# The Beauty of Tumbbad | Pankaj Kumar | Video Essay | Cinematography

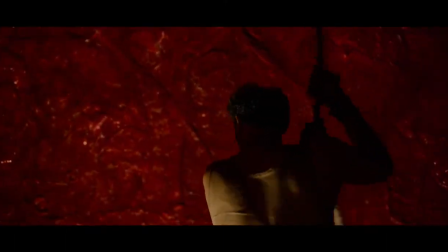The beauty in using lamp lights is the way it moves across people's faces and creates strong shadows.
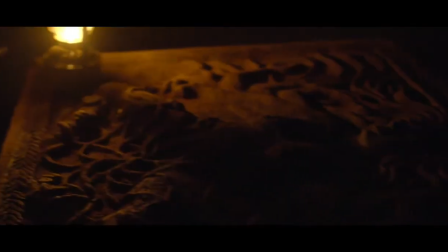It gives an eerie feeling especially inside the womb. There are several shots where the light has been carried by the actors themselves.
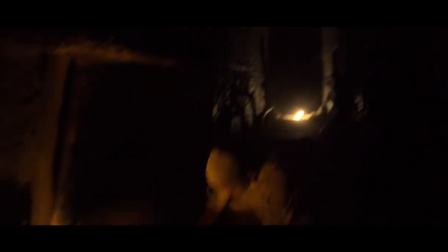Here Vinayak drops the lantern at the end of the alley which I believe has been done on purpose. This lantern creates depth and separation in the frame. He then picks up another lantern in a rush to look for food for his dadi.
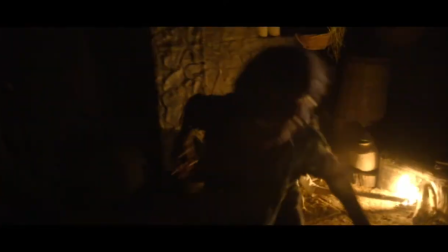Earlier in this scene, cinematographer Pankash Kumar used some liberty and deliberately made young Vinayak carry the fire stick which again any woman in such a situation would have robbed.
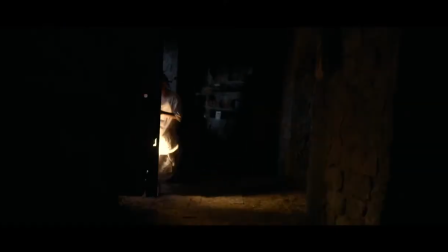This technique has been repeated throughout the film. However, when Vinayak is alone in the house and is responsible to feed his horrifying Dadi some food, we are cut off from the quote unquote comfort of the lanterns as its fire suddenly extinguishes,
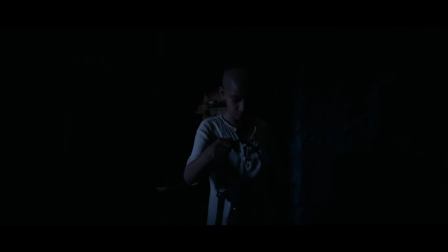changing the source of light from the lantern to just moonlight, symbolizing Vinayak's discomfort too.
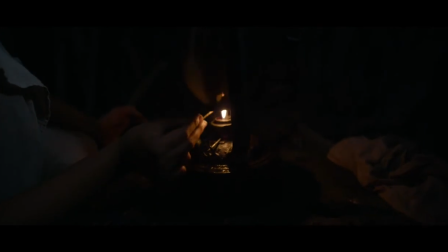Even when we don't see lanterns or fire in the frame, one can notice constant flickering of light that justifies it.
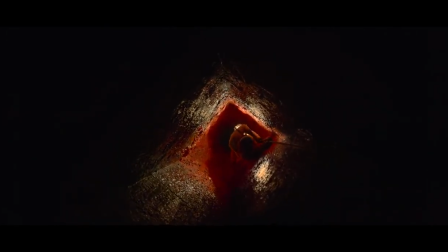The colors and lighting in the film set an atmosphere that sends chills down our spine. However, it wouldn't have been possible without the intelligent use of the camera.
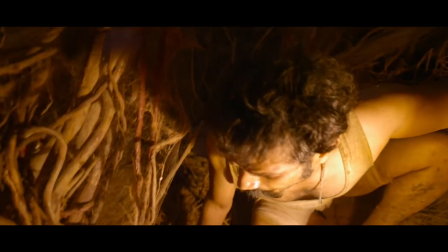But with a film as dark and graphical as this,
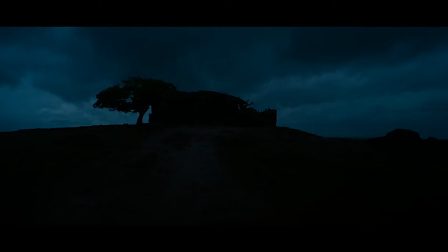it was essential for the audience to feel connected to the film and be put right into the unknown world of Thumbad and its folklore.
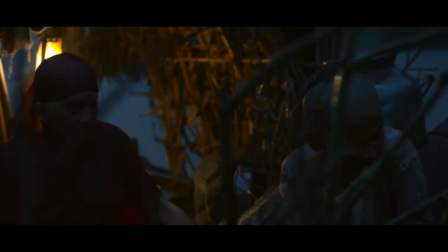One of the tools that is used to make the audience walk in the shoes of the characters is the dynamic camera movement.
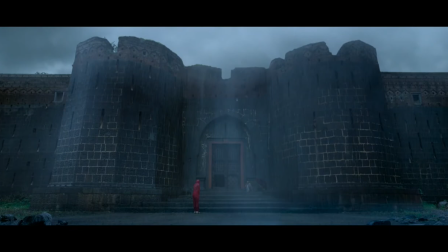In the beginning and end of each chapter,
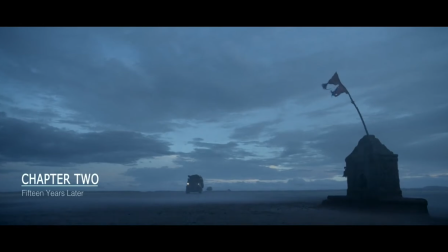we see a static shot of the location with extremely heavy downforce to exaggerate the wrath of the Gods that Vinayak is heard talking about in the beginning of the film.
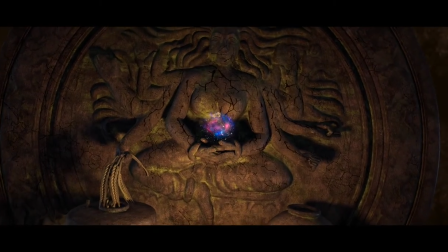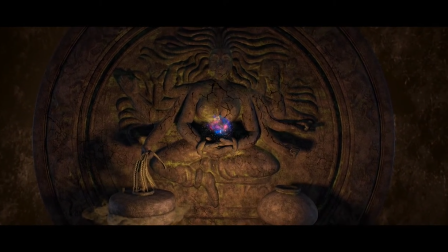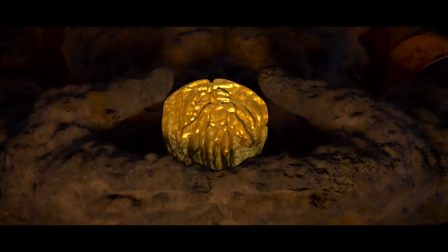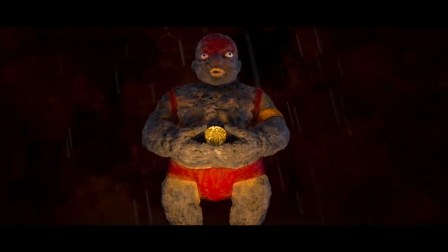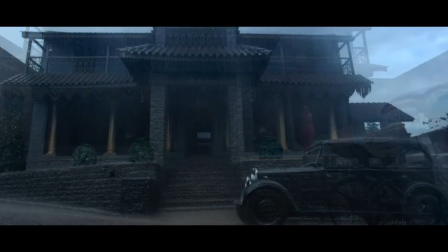At the end of the second chapter, there is heavy rain over Vinayak's home in Pune, which hinges towards the anger of the gods following the greedy.
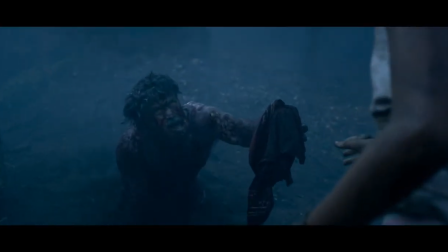On the contrary, the final chapter's end has no downpour because Vinayak's son Pandurang has consciously chosen not to be greedy and sin like his father.
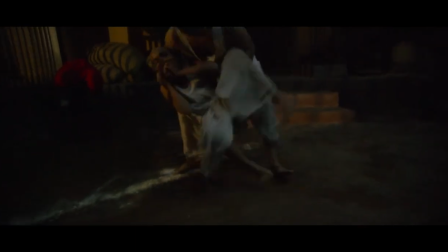The story of Hastar ends with him. As the film progresses, we notice that the crucial moments in the story are short-handed to harmonize the audience with the scene.
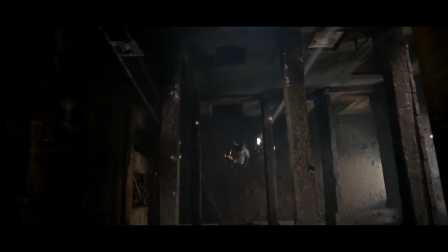There are a lot of tracks and tilts and pans whenever a particular character in the film is checking out a space,
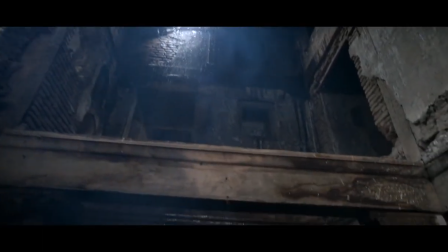imitating natural human behaviour when one visits a new place.
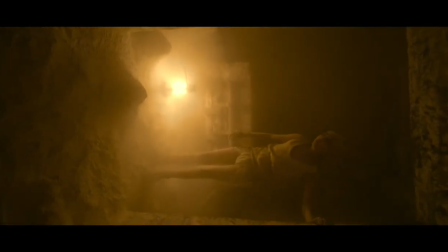These movements are exaggerated whenever someone comes out of the womb to emphasise the disorientation that the character feels there.
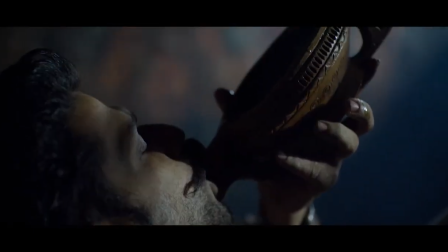The technical decisions taken by the visual steam is a spectacle in itself. They aren't just style over substance, but they indirectly act as motives.
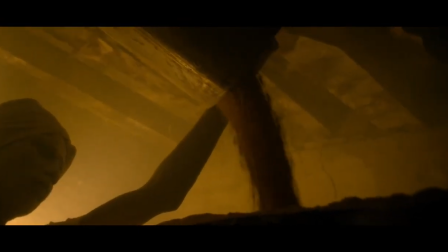Speaking of motifs, the film has a couple of motifs that maintain the intrigue and spookiness throughout.
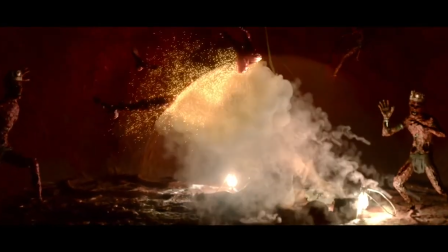The motif of the flower is evidently there in the story with Hasta being cursed to die as soon as he touches her.
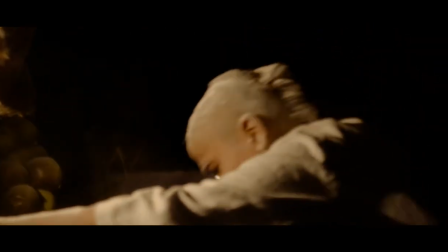But visually it was a nice element to play with as it gave the frames a lot of depth and texture.
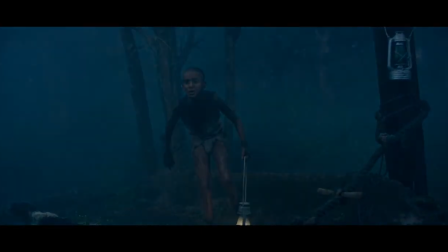Throughout the film, shallow depth of field is avoided to make the spaces look defined and pleasing. Another important motif in the film is the ice.
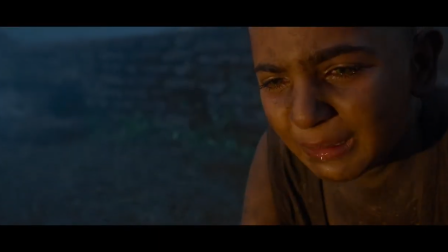Siddhpavan Dhammits are known for the light eye cover. When you get really close to somebody who is staring at you, you can see something beyond their eyes.
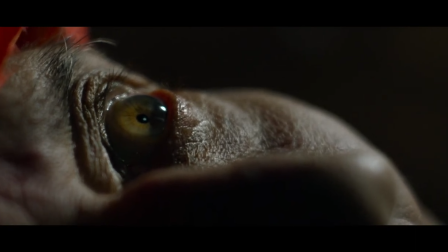The eyes take us right into their story. The extreme close-ups of the eyes at several instances in the film are a deliberate attempt to do so.
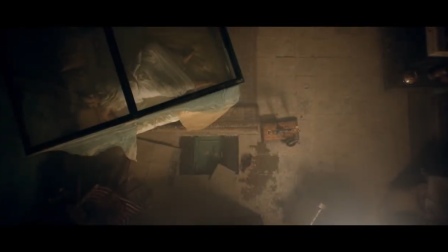Tumba is not about monstrous demons. It is about the horrors born by a mere touch of sin.
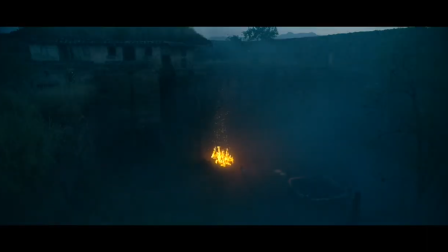Greed. Tumba successfully portrays one of the most significant factors of a horror film, its aesthetics.
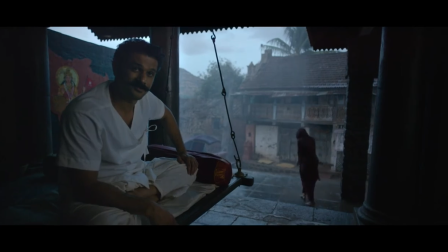With its world-building, Tumba doesn't resort to the cliches of the horror genre with its camera angles and movements.
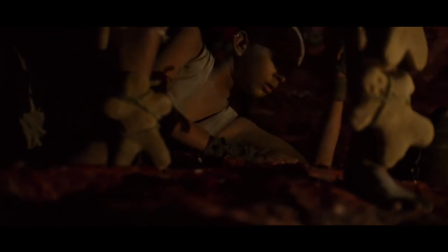Rather, one can sense the character's motivations, fears and sorrows through the fine imagery coupled with its ingenious soundscape.